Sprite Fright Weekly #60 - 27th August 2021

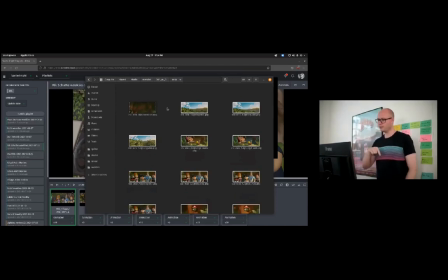So what I focused on this week was just getting back into the lighting for the beginning and the Sprite Village scene, which are very important because they're kind of the hallmark.
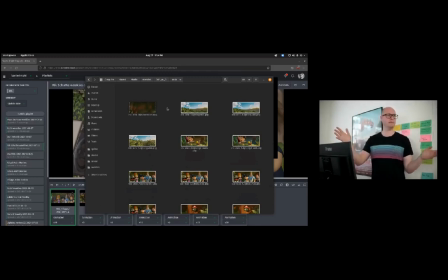They're the most recognizable shots for the daytime. They inform the entire daytime lighting scenario in the beginning of the film. So there's quite some pressure on it.
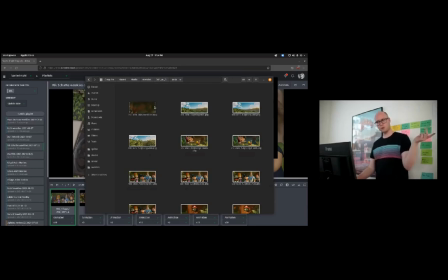So I probably should show Julian stuff before, because he did the whole forest and everything.
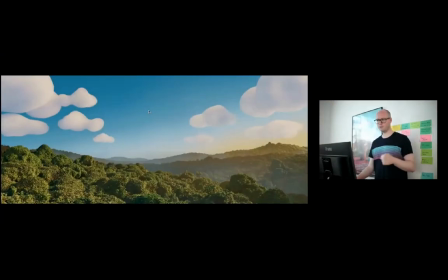So this is going to be a bit confusing, but
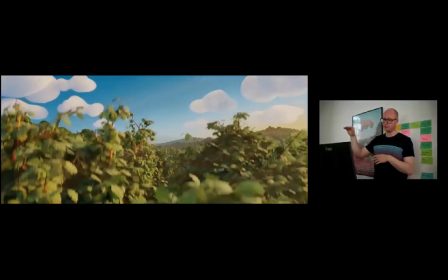I did the lighting for the beginning, and for the first shot and the second shot, I adjusted them slightly.
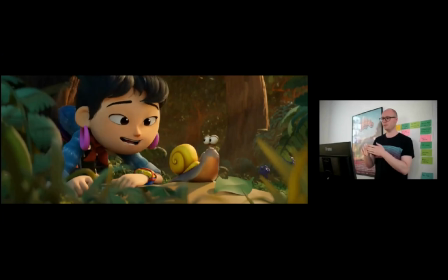And the tricky part here was to make the interior of the forest, the inside of the forest,
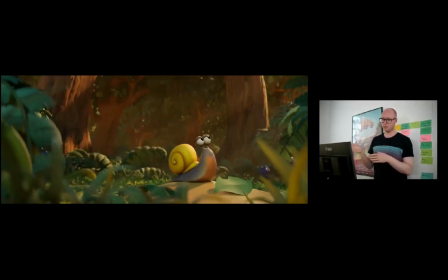connect to the outside of the forest, which still is a little bit tricky.
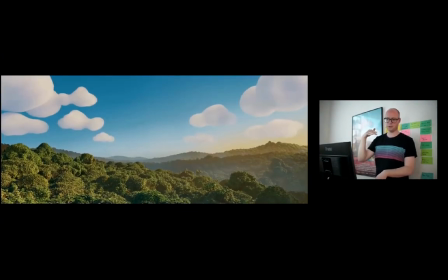But yeah, there's this transition between the shots, which what Julian actually worked on, and the environment.
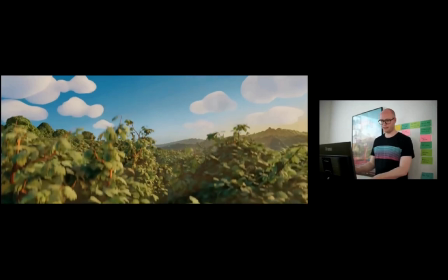I'm going to show this stuff later, but it really has to feel like we're in the same environment.
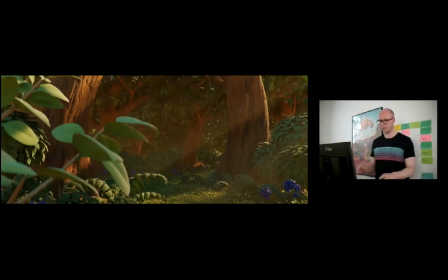We're progressing from outside to inside. So this was quite tricky. There were a few iterations of that.
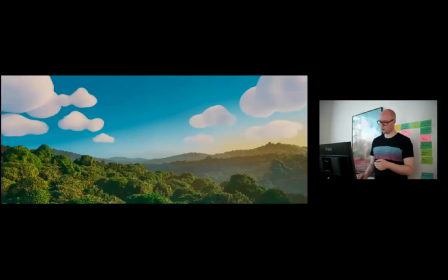In the beginning, it looked very cold, and then I warmed it up slightly. And also the question was, how does that feeling transition into the inside of the forest?
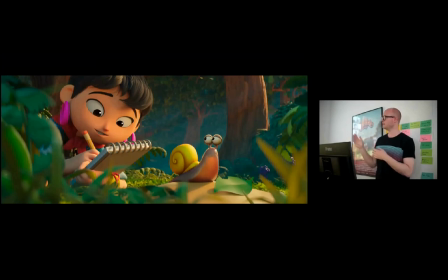So for one experiment, for example, I did a test to see what happens if I make the light beams inside the forest more cold, because actually the color script had that. It had cold sunbeams inside the forest, which would kind of, yeah, I wanted to see if that would actually make the whole transition work better. But then the tricky part of it is that also muddies up the entire image a little bit, because here everything looks warm and everything kind of connects. And if
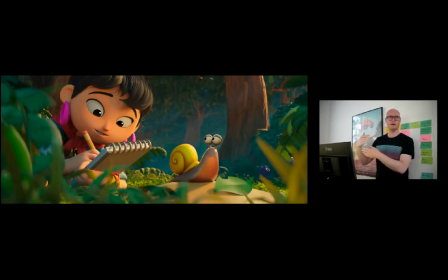this blue stuff really helps, separating the characters from the background, but also it makes the image very busy. So eventually we opted for making it warm entirely.
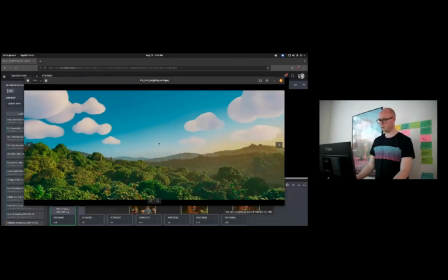So that's why also this stuff here turned out a little bit warmer in the end, like you can see it here.
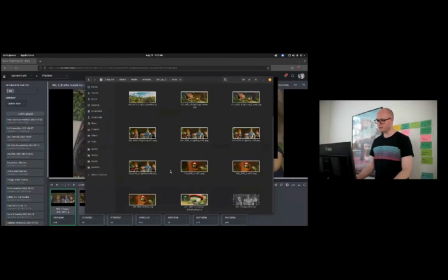And then I progressed towards lighting some of the shots with Elder Sprite,
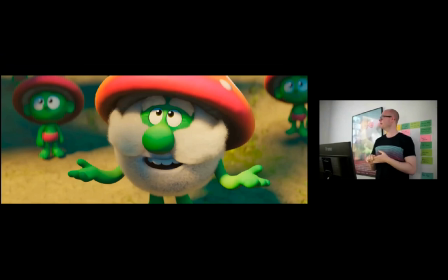because Simon he's going to show the shading of Elder Sprite. So we wanted to see how he actually looks like in the scene. So I went into Village, I lit some shots here.
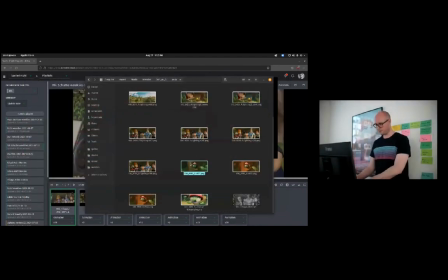And for example, this is the reveal of Elder Sprite.
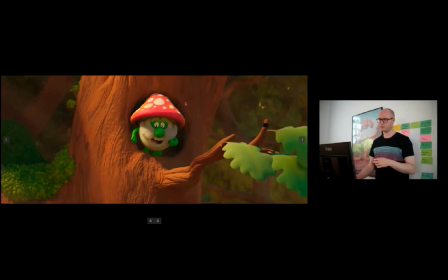You can see he still has his old dots on.
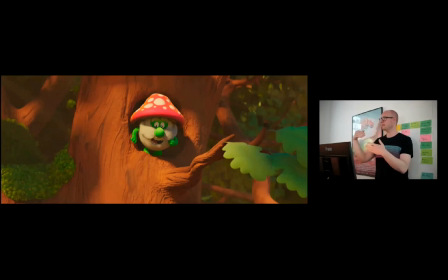The tricky part is always to find the right angle of light for his face, because he has this mushroom cap, and that always gives you this line straight through his eyes. So you have to really shove the sunlight into the right angle. So that was quite tricky. And this was another, like with the final dots for Elder Sprite, and another lighting shader tweak that was done by Simon.
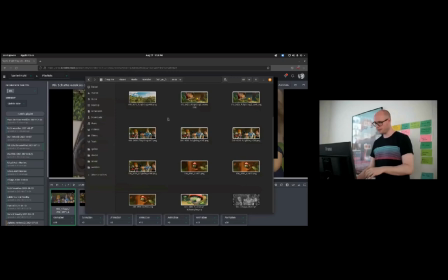Then I continued with the kids, all the angles of the kids.
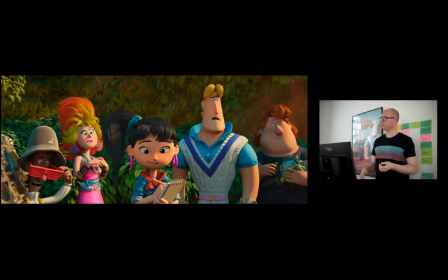And this is an example of like a rough lighting that I copied over from another shot. You can see it's very busy. You have a hard time seeing what you have to look at, because it's everything kind of has this noise over it, like it's all very busy.